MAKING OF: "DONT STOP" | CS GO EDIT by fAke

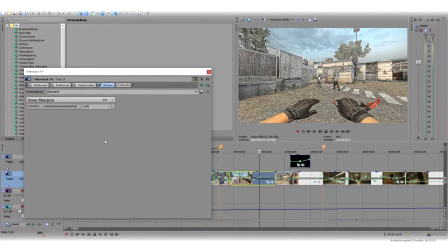16:29 Und das sieht natürlich ein bisschen kacke aus. So, darum. Hallo? Verarsch mich nicht.
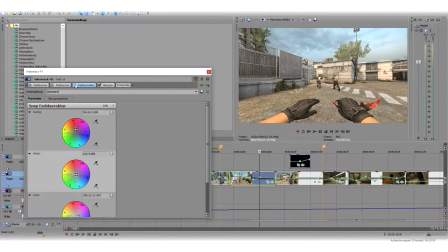16:39 So, egal, ich brauche das Video eh nicht mehr. Dann hier einmal Sharpen reingemacht, damit es ein bisschen schärfer ist. Dann hier die Farbkorrektur rein. Habe ich ein bisschen, glaube ich, die Rottöne hier ein bisschen hochgehauen.
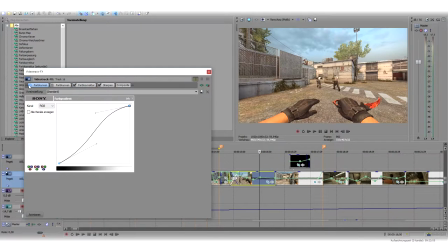16:50 Mit der Sättigung alles ein bisschen reingespielt. Mit der Kombination dann auch von den Farbkurven sieht das dann plötzlich so aus. Und sieht auf jeden Fall meines Erachtens besser aus als dieses graue Zeug da.
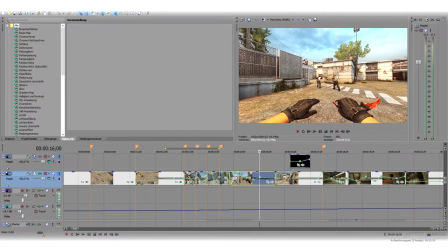17:02 Wenn ihr mal ein Tutorial haben wollt, wie ihr das in-game habt, also wenn ihr CSGO spielt und das so live spielt und ihr mal sehen, oder es genauso, oder nicht genauso, aber so ähnlich haben wollt, oder euer CSGO einfach mal ein bisschen kontrastreicher sein soll und ihr ein Tutorial davon haben wollt,
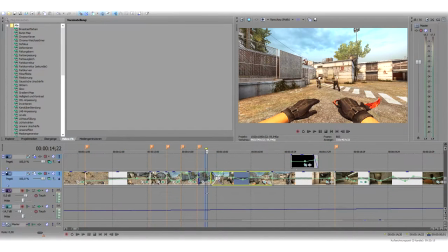17:19 schreibt es mal in die Kommentare, da gibt es auch einen Trick, wie ihr das machen könnt. Dann wird euer CSGO einfach ein bisschen kontrastreicher und nicht so kontrastlos und so grau. Auf jeden Fall, so, dann geht's hier los. Überlatscht da lang, weil es ein ultra langer Weg ist, habe ich hier einen Cut reingehauen.
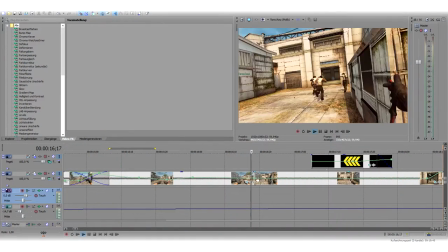17:36 Natürlich wieder hier zum Lied angepasst, das hört man halt ein bisschen, wenn man ein bisschen musikalisches Verständnis hat.
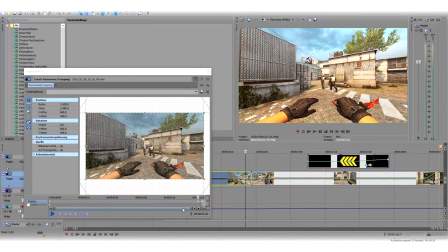17:44 Dabei habe ich hier, wenn man hier am Ende nochmal schaut, das hier sind auch wieder Keyframes. Hier, das ist immer das Bild, was sich bewegt.
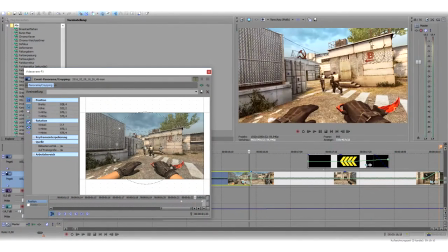17:53 Wenn man da schaut, habe ich da auch ein bisschen reingezoomt, damit es macht halt einfach einen geileren Übergang, als wenn ich, warte mal, ich kann ja hier eben das mal löschen.
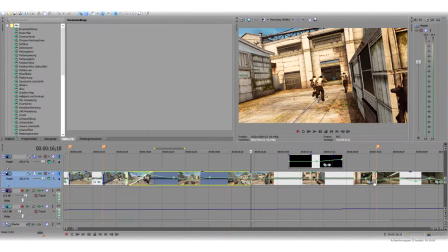18:02 Und von hier,
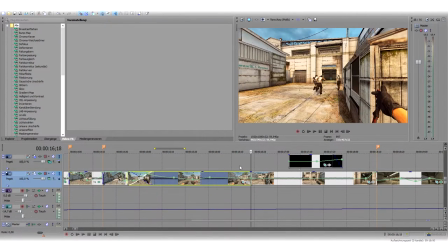18:07 das hier auch mal löschen, als wenn hier einfach nur der Cut ist.
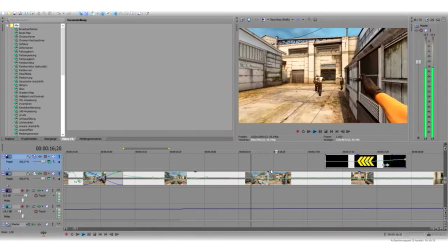18:11 Geht natürlich auch, kann man machen, habe ich auch ein paar Stellen, glaube ich, so gemacht. Ist aber ein bisschen smoother, wenn man das noch so ein bisschen reinzoomt und dann wieder rauszoomt.
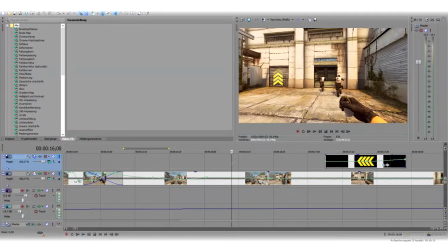18:21 Zack, zack, jetzt müsste es eigentlich wieder gehen, genau. Ich habe jetzt STRG Z gedrückt, damit die zwei Sachen wieder rückgängig gemacht wurden.
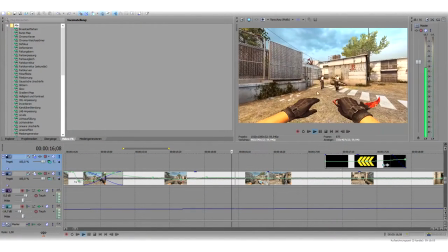18:27 Also mit so ein bisschen reinzoomen finde ich das ein bisschen nicer.
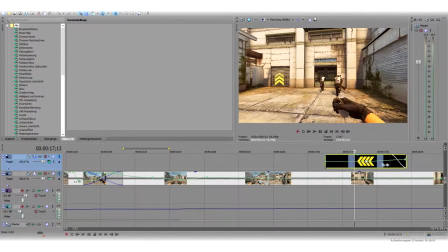18:30 Hier diese Pfeile ist wieder dieselbe Geschichte wie mit diesem Ring, weißen Ring da am Anfang.
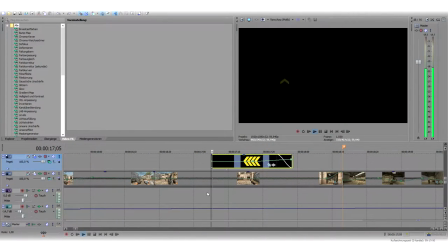18:37 Ist eigentlich hier nur so ein Bild, was sich
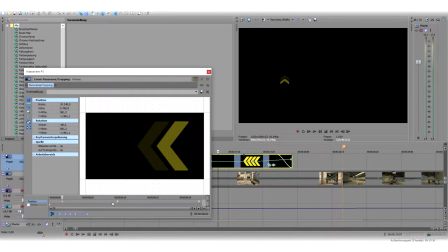18:43 halt sozusagen wieder Frame für Frame, glaube ich, bewegt habe, oder? Ja, ich glaube, ich habe da noch eine 3D-Scheiße irgendwas damit da gemacht.
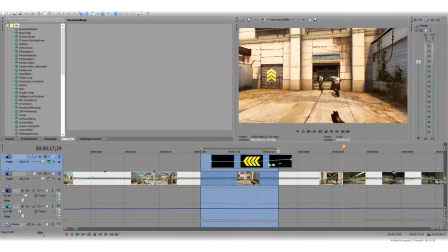18:52 Hätte man eigentlich weglassen können. Wie man sieht, ist es auch nicht perfekt geworden.
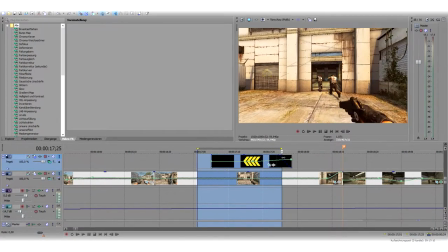18:57 Ich hatte einfach Bock, da drin zu lassen. Hätte man eigentlich auch so gut wie weglassen können. Also ist eigentlich komplett eine unnötige Spielerei, die ich da gemacht habe.
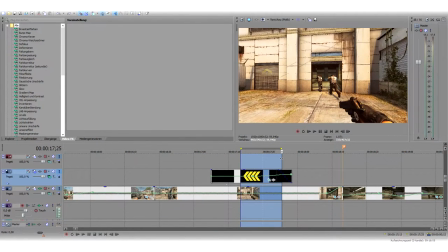19:07 Aber hey, ne, kann man machen. Macht das Video jetzt nicht besser.
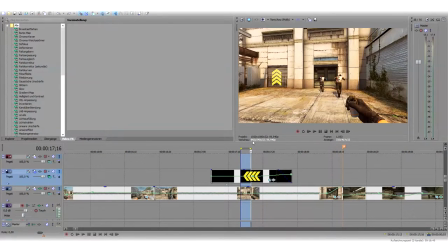19:12 Eher im Gegenteil, eher ein bisschen schlechter. Ein bisschen. Naja, weil es halt nicht perfekt ist. Wenn man das perfekt tracken kann, das kann man halt mit Sony Vegas nicht.
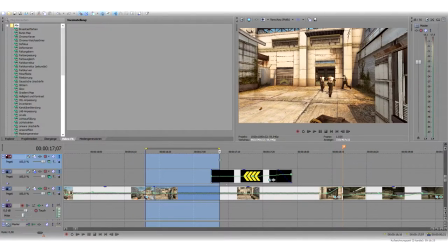19:19 Da braucht man After Effects oder was Professionelleres. Ich glaube, mit Cinema 4D oder so geht das auch. Dann kann man das direkt an dem Punkt da fixieren und dann sieht das ein bisschen besser aus. Dann sieht das so aus, als ob das wirklich an der Wand da fest wäre.
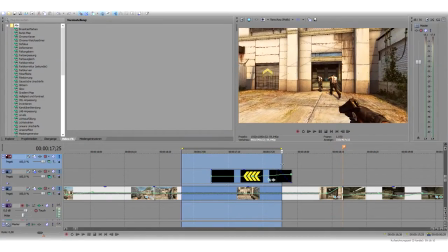19:30 Ich habe das jetzt halt so ein bisschen getrackt.
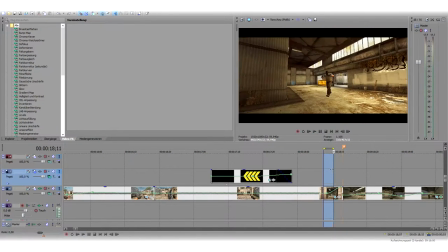19:35 Geht natürlich auch so hier wieder mit der Geschwindigkeit hochgemacht und reingezoomt, wie ihr seht. Dann ein bisschen weiter. Hier mit wieder diesem Wusch-Effekt da.
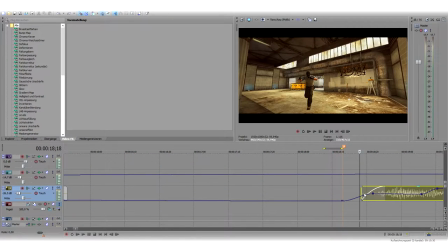19:51 Hier. Mal ein bisschen anhört, Moment.
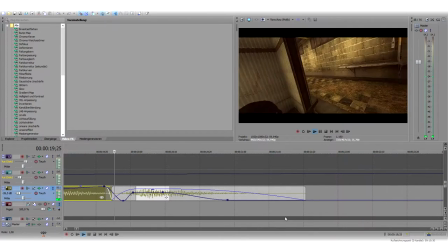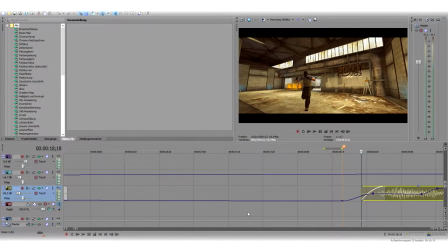19:59 Ne, also ist ja ein bisschen anders. Sehe ich, wie lange ich hier schon aufnehme? Ach du Scheiße, ist schon 21 Minuten lang. Mal gucken, ob das sich überhaupt jemand komplett anschaut.
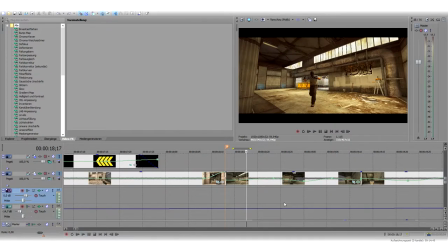20:11 Also wenn es jemand interessiert, dann schaut er sich das bestimmt an. Ich habe das extrem leise gemacht, damit das nicht so im Vordergrund ist. Da muss man halt immer vorsichtig sein,
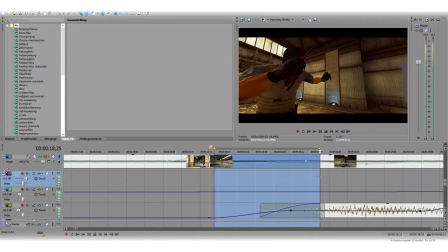20:20 sonst wird, wenn man einen Effekt die ganze Zeit verwendet, dann wird er irgendwann penetrant und nervig.
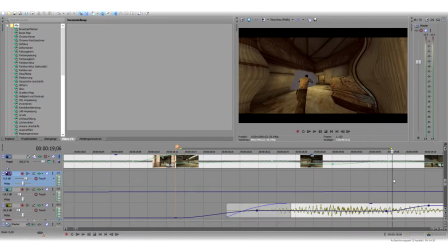20:25 Hier habe ich halt, wenn wir hier mal reinschauen, zack,
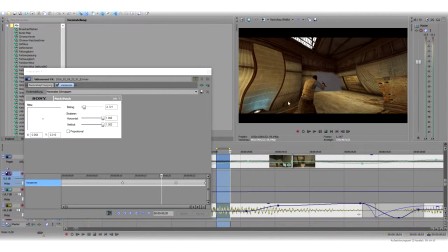20:30 Verzerren drauf gemacht, sodass es halt ein bisschen nach innen reingezogen ist sozusagen und dann am Ende
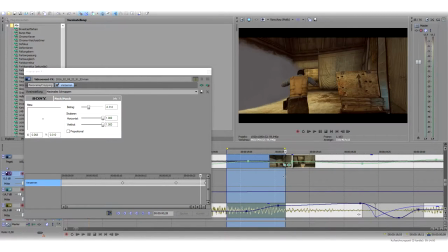20:39 wieder normal und dann zack, der Übergang. Ich glaube, hier unten, ich habe noch reingezoomt, ab hier sieht man es, zack,
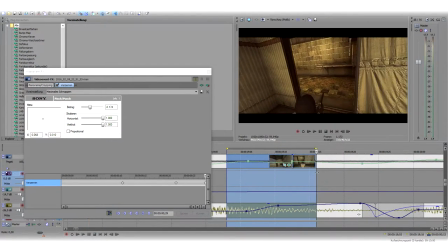20:47 ins Video reingezoomt und dann ist man hier schon im nächsten Clip.
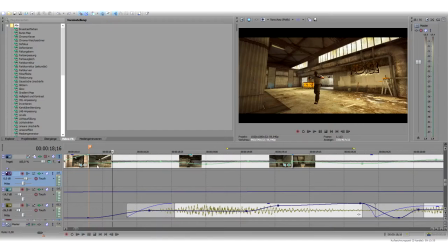20:54 Was wichtig ist, ihr müsst ein bisschen mit, also wenn ihr es selbst machen wollt, was ich gemerkt habe, wenn ihr ein bisschen mit der Geschwindigkeit rumspielt, zum Lied noch passend, dann sieht das auf jeden Fall geiler aus,
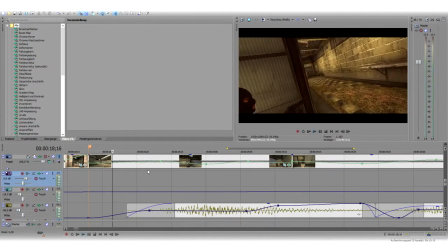21:03 wenn man hier so schneller rumgeht, dann ein bisschen langsamer wieder. Dann sieht das auf jeden Fall nice aus.
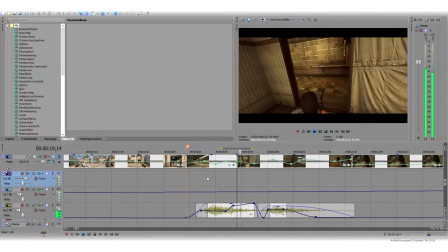21:08 Gibt es ein bisschen mehr Flow rein. Wie ihr seht, hier auch nochmal der Wusch-Effekt, der ein bisschen leiser gemacht wurde.
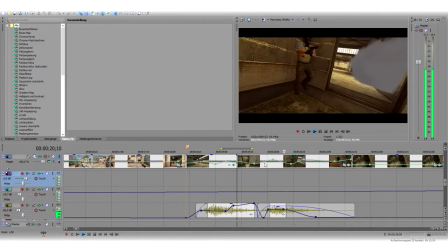21:17 Und hier seht ihr extrem, wie ich mit der Geschwindigkeit rumgespielt habe. Langsam, schnell, langsam, schnell.
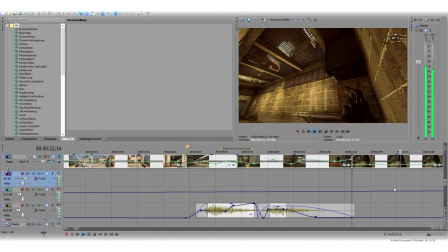21:27 Hier irgendwie, dieses Lied hört mal genau hin.
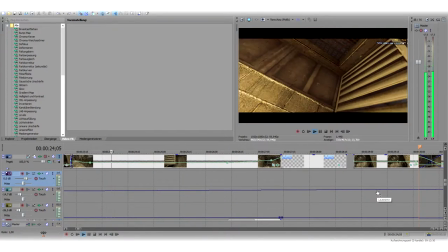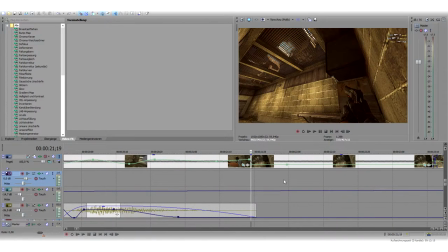21:35 Das hört sich irgendwie so an, als ob sich irgendwas aufladen würde oder so, irgend so ein Scheiß.
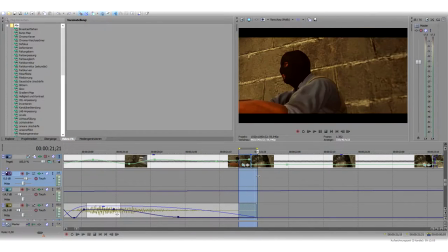21:40 Da ich hier eine Szene brauchte und ich wusste, ich hatte nichts anderes, was ich noch hier reinpacken kann,
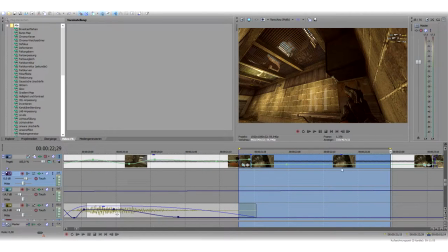21:45 habe ich hier halt eingeblendet, was ein bisschen untergeht, dieses 1 versus 4 und noch dieses hier in der Luft, in dieser Decke da, diesen komischen Leuchteffekt da.
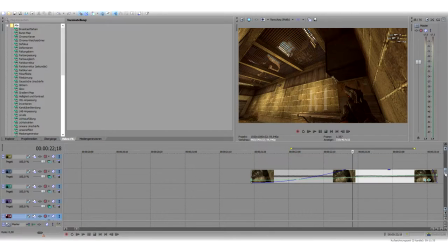22:00 Auch wieder komplett unnötig eigentlich, also nicht, ist nicht unbedingt unnötig, ist halt Geschmackssache, ne?
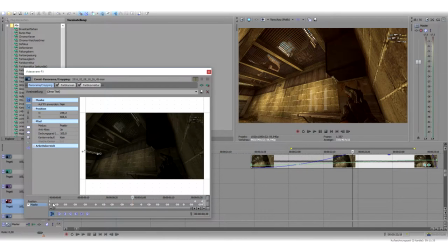22:06 Wenn man hier mal reingeht, wieder eine Maske erstellt, und dann immer bewegt, hier so einmal rüber und dann immer schneller, so dass es halt diesen
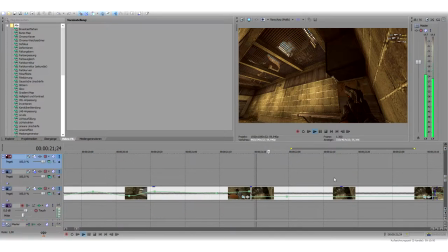22:19 Effekt da macht. Und man ein bisschen was zu sehen hat, während der hier nur steht. Wenn man hier nämlich nichts stehen hat, dann wird es extrem langweilig, wenn man hier nur ein. Da sieht man es nochmal, wie es ohne das eigentlich aussieht.
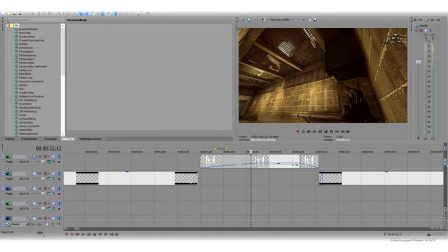22:36 Ah ja, hier habe ich noch auf den Texten kleinen Glow drauf gemacht, glaube ich hier.
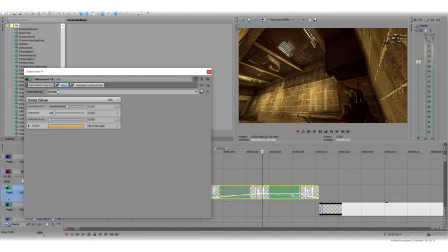22:42 Ja, hier ein Glow drauf gemacht, damit sich das ein bisschen mit dem Hintergrund anpasst. Damit es halt einfach ein bisschen natürlicher aussieht, ne? Und dann hier noch mit den Kontrasthelligkeiten ein bisschen rumgespielt, damit sich das mit dem Hintergrund zum einen wird.
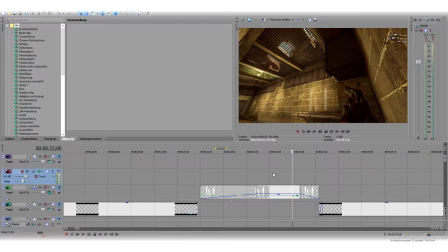22:55 Und ein bisschen natürlich aussieht, wenn man da so eine fette weiße Schrift hat, dann natürlich noch ein bisschen 3D getrickt. Also was heißt 3D getrickt? Ja schon, also in Photoshop dann, dass das ein bisschen schräger ist. Und das ist nicht ganz gerade, wenn man es sieht. Ist jetzt natürlich ein bisschen klein.
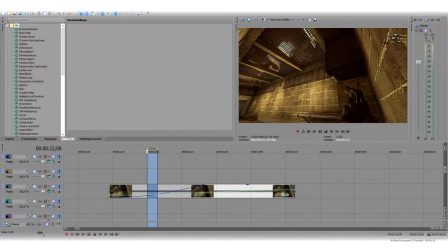23:12 Irgendwie auf YouTube sieht das bestimmt ein bisschen komisch aus. Aber das ist eigentlich das, was ich zu dem gemacht habe. Achso, damit das überhaupt so hell wird und nicht ganz normal ist, weil normalerweise ist das jetzt so.
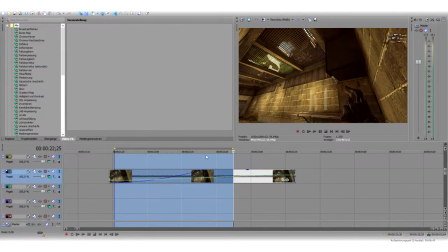23:29 Dadurch, dass ich die Kacke hier aber auch hinzufügen gemacht habe, addieren sich sozusagen die ganzen Farben. Und
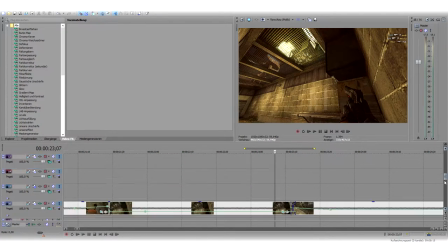23:42 man bekommt hier diesen Effekt. So, was ich jetzt gemacht habe, kommt jetzt dieser Kameraschwenk da.
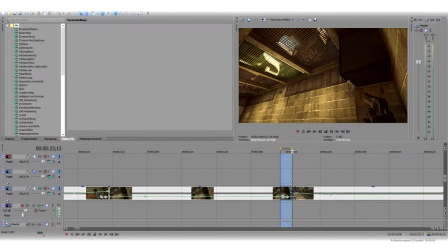23:49 Damit das ein bisschen flüssiger aussieht, habe ich hier reingezoomt, da ungefähr, wo die Kamera jetzt anfängt, dann noch mit einem kleinen Übergang. Einfach reingezoomt, zack. Dann mit einer hohen Geschwindigkeit, also mit einer etwas höheren Geschwindigkeit angefangen, zack, dann wieder langsamer.
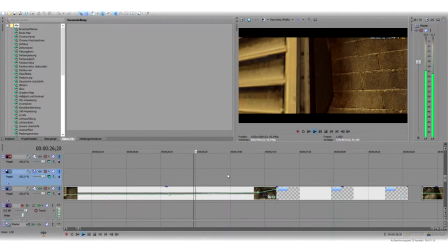24:11 So, dann kommt hier der Effekt. Das war eine Qual. Man braucht halt ein bisschen Kreativität und Ideen, was man so machen kann.
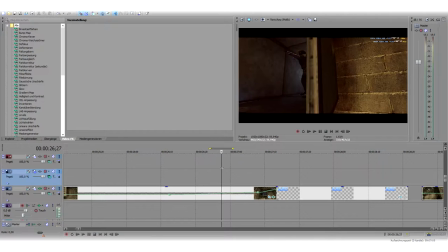24:20 Und ich fand es irgendwie cool, wenn der Fokus jetzt sozusagen auf dem Vent liegt, wo die Gegner jetzt da sozusagen rauskommen und hier den Vent aufschießen.
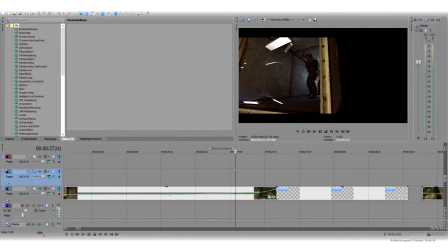24:28 Wie ihr seht, habe ich hier das leicht ausfaden lassen, den Hintergrund.